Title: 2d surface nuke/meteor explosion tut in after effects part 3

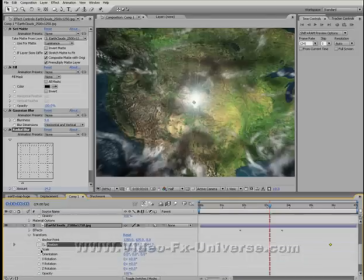scroll down, transform, and the position is should be set to there. And what we want to try and do is figure out where the next keyframe was, which is just here, as we can see.
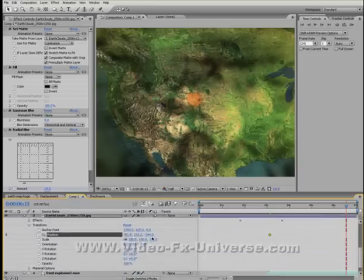And then we want to position right up.
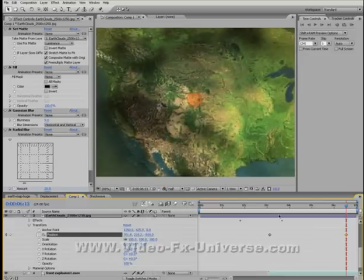And hopefully what we can also do is fade out the opacity as well.
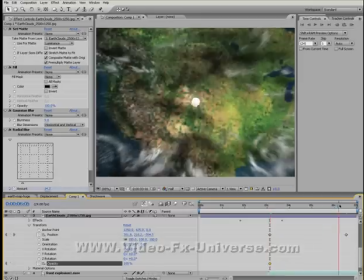Right, so opacity 100, and by the time it gets pushed out, it's going to be set to 0.
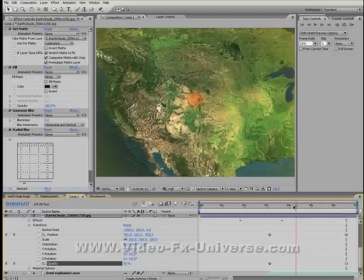Right, so now what we effectively have is the clouds being pushed out, complete with the shadows as well.
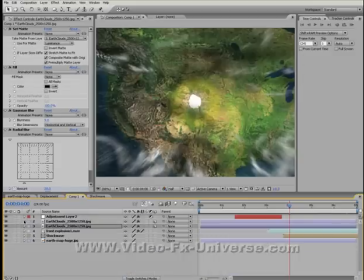Okay, that's the pretty much complicated part out of this whole thing, is actually setting up the clouds to do that.
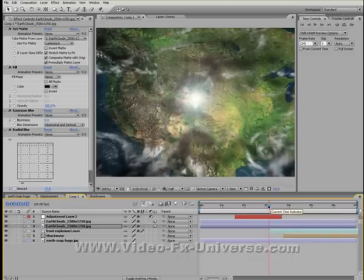Okay, so now what we have is our basic setup of the explosion.
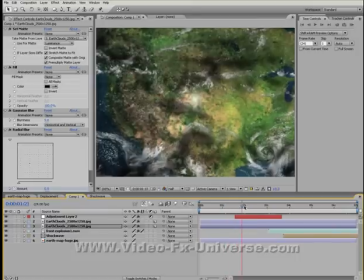Obviously, we've got the clouds sitting there, the shadows, we've got the flash, and obviously the explosion that follows.
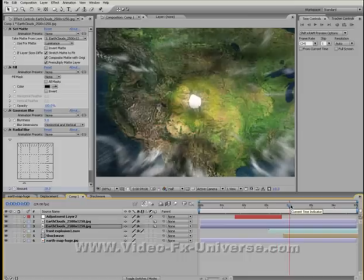As I scroll through it, we can see the shockwave pushes out.
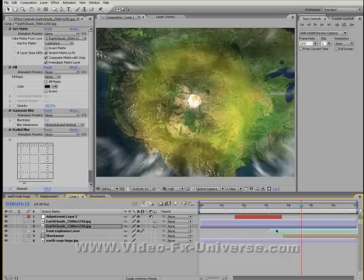But what I want to try and do is align the shockwave to move with the clouds.
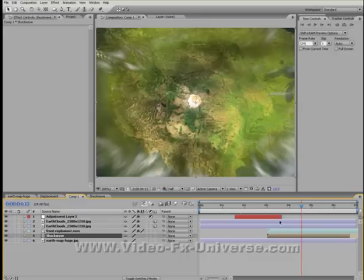Okay, so we bring this in a bit further. So basically, the shockwave pushes out the same time as the clouds do.
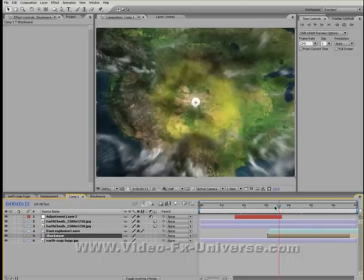So you can see, basically, when that happens, it's the shockwave that's actually pushing the clouds out of the composition. Okay.
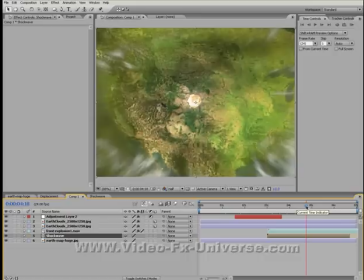Your timing might be off slightly, but obviously if you get it right, it does look quite good, okay? But what I'm trying to do is bring up the opacity a little bit more, because now we've got a bit more of a clogged scene.
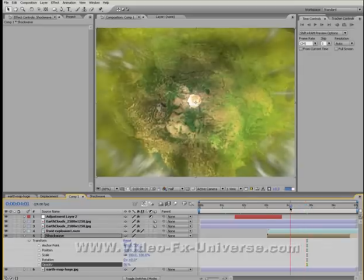You're not really going to notice the... there we go, that looks a lot better now.
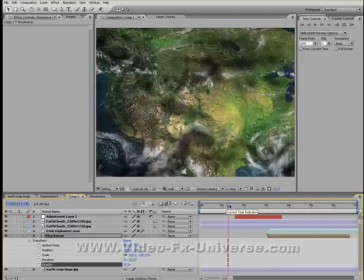Okay, that's much better. So now obviously we have our explosion with our shockwave.
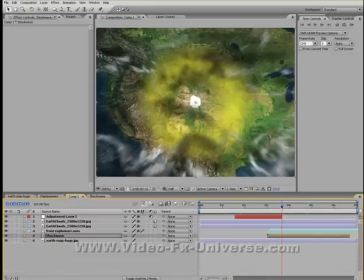Right, if I just close all these down, one more thing that we could try to make this look even better is
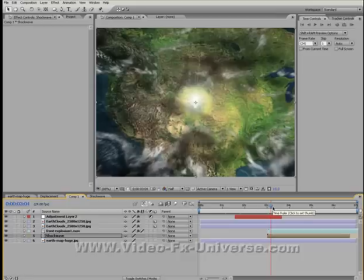create kind of a ground blast explosion thing coming out of the initial explosion.
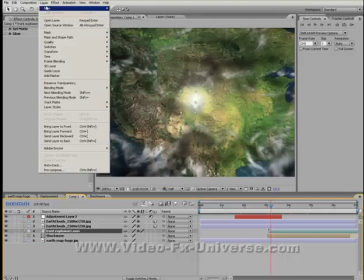Okay, so if I just go to layer, new solid, okay,
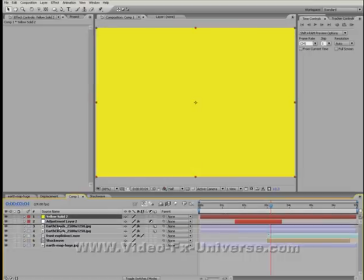doesn't matter what colour you have it at, and I'm going to put this below the explosion here.
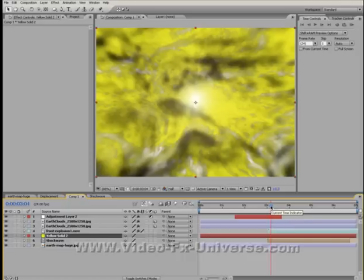Okay, and what I'm going to try and do is Alt and left bracket to start it there,
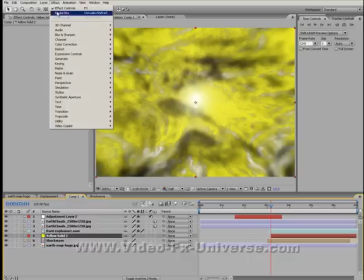and we're going to go to Effect, Noise and Grain, and Fractal Noise.
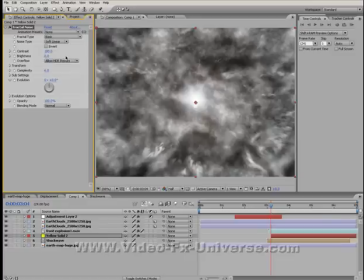Okay, and then what I'm going to try and do is change it to Dynamic. Okay, right, just scale this down.
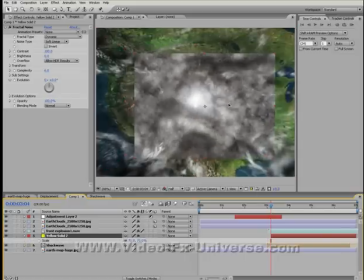And then what we want to try and do is just try and get into the centre of it there. As you can see now, we've got our fractal noise right in the centre of the screen.
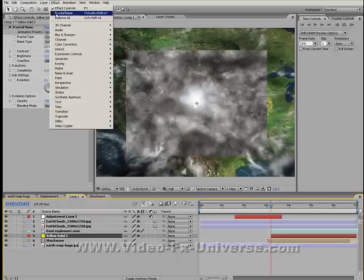Go to Effects, Colour Correction, and Curves.
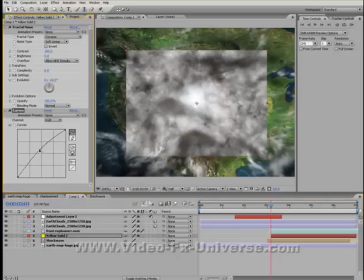Okay, now what we're going to try and do is colour correct it to make it look like an explosion. So I'm going to bring the red right up, and the blue right down. Okay, so we get like a big orangey kind of explosion. You might need to tinker around with these until you get it right.
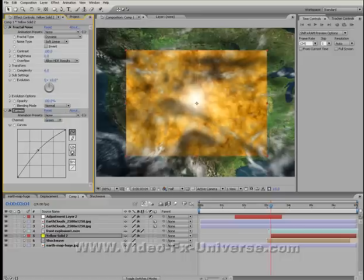Okay, see if I can do anything with the green. There we go, that makes it look quite like an explosion. Right, that's looking good.
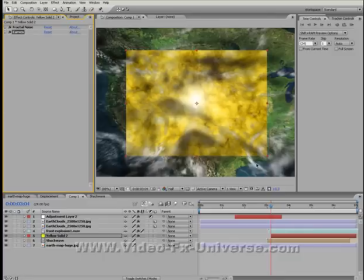Now we've got our explosion, what we're going to try and do now is do another expansion using the elliptical mask here. So let's try and do that again.
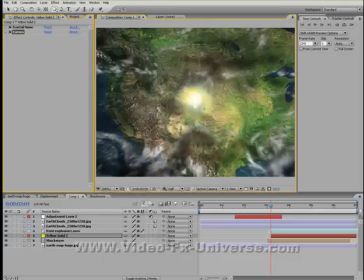So bring the elliptical mask out so it's right in the center there,
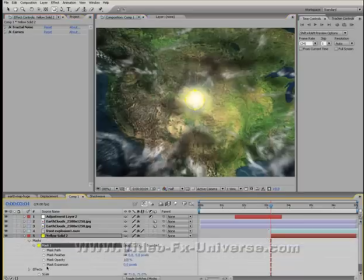and let's go into the mask options and the mask expansion, set a keyframe, go to the end of the comp
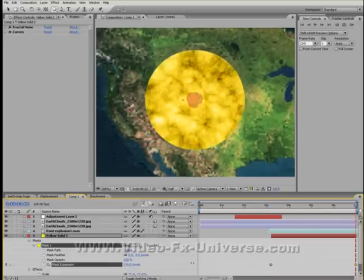and expand this right out like so, feather it out slightly. Okay, actually what I might need to do is
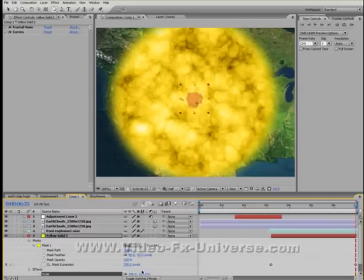scale this up a bit more, that's better, and bring the mask expansion down.
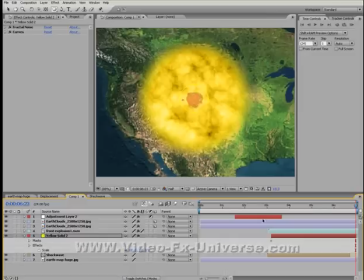That's it. That's looking good. Okay, and also one other thing we want to do with this is with the fractal noise,
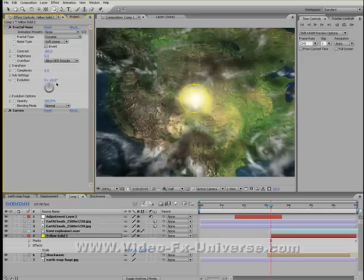we want to change the evolution of the actual noise to make it look like it's changing. So set the stopwatch on here, and it should be at 0.
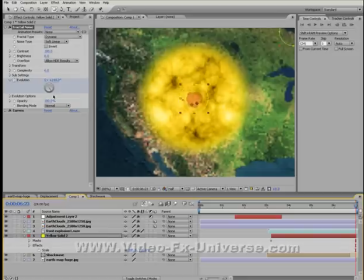Go towards the end, and then what we want to do is move this around a couple of times. So I'm going to move it around like so. And what we get is like a bubbling
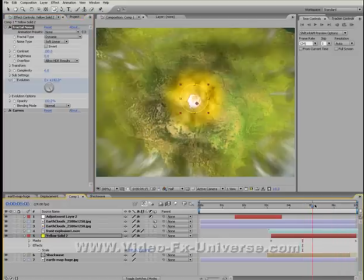effect that you get with an explosion where the fireball rolls as it's expanding.
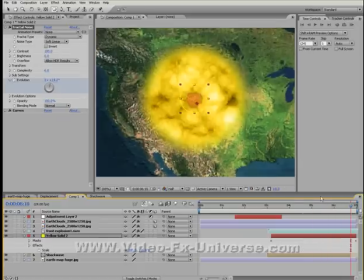Okay? Right. I think the colour on that is a little bit too intense, so I'm going to change the curves of that. Okay? Give it a bit more of an orangey look. That's looking a little bit better.
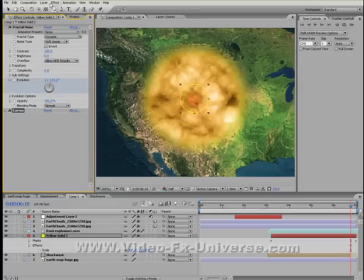That's much better. Okay, and now we're going to give it a glow effect, stylize and glow. Now as you can see, that's way too much, so we're going to try and bring the intensity to, I'd say, around about 80.
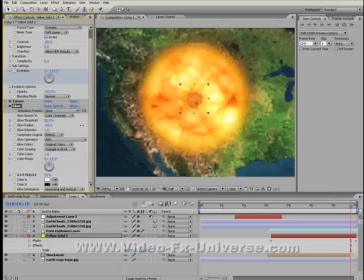The glow radius, about 130. And this we're going to bring to about 1.3. Let's just try that again to make sure it looks good. Yes, that's looking much better.
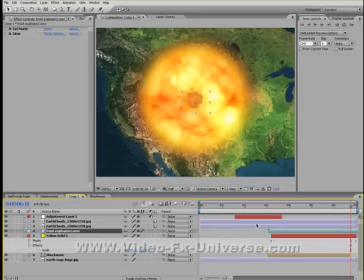Let's have a look, see what we've got here. Okay.
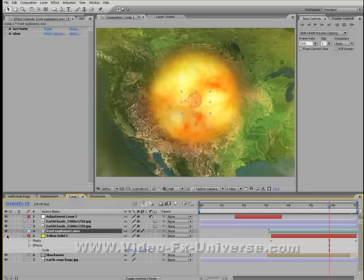I still think that the explosion, the initial explosion here, probably needs to be extended a bit more.
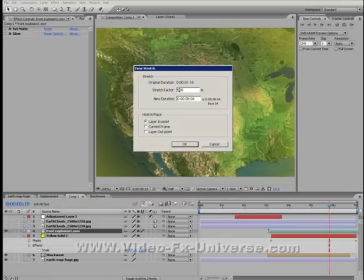So time stretch and to about 6:50.
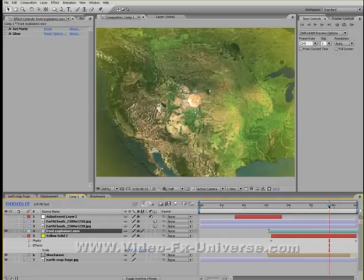Because by the end of the comp, it kind of fades out too much, and we don't want to lose the power of the explosion.
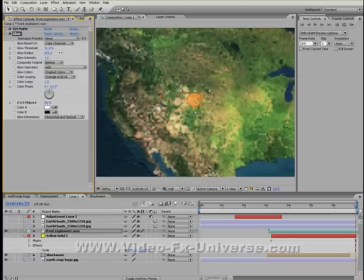Okay, so might need to mess around with the glow settings a bit more to get more of an enhanced explosion look.
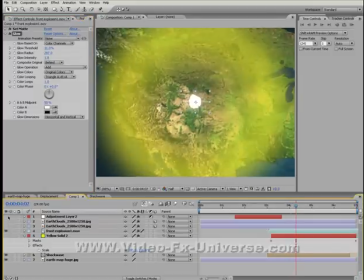Okay, that's looking quite good. Let's just turn on the other layers, and we're going to set this to full.
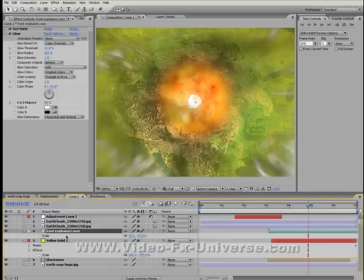What I might also do is also bring up the size of the explosion a bit more as well. Okay, and let's see if I can change this a bit as well.
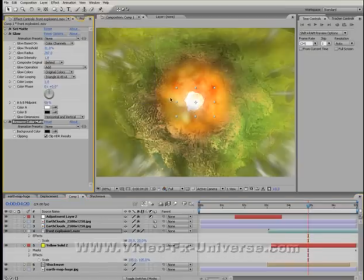Go to effect, channel, remove color matting, and there you go, you don't have those dark edges around the outside of the explosion. Okay, I think what I'm going to do is go back to the outer explosion and change
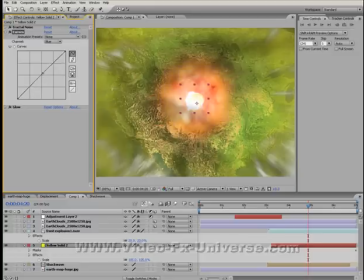the explosion to try and match the intensity of the center explosion. Okay, it's two separate colors. So if I try and change the intensity slightly and make it look like it's the same color as the central explosion, it won't look too different.
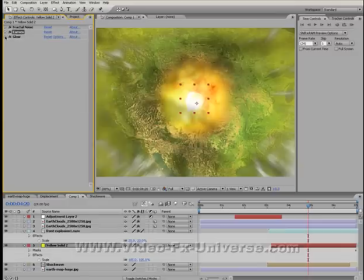I might also need to change the glow settings as well. Okay.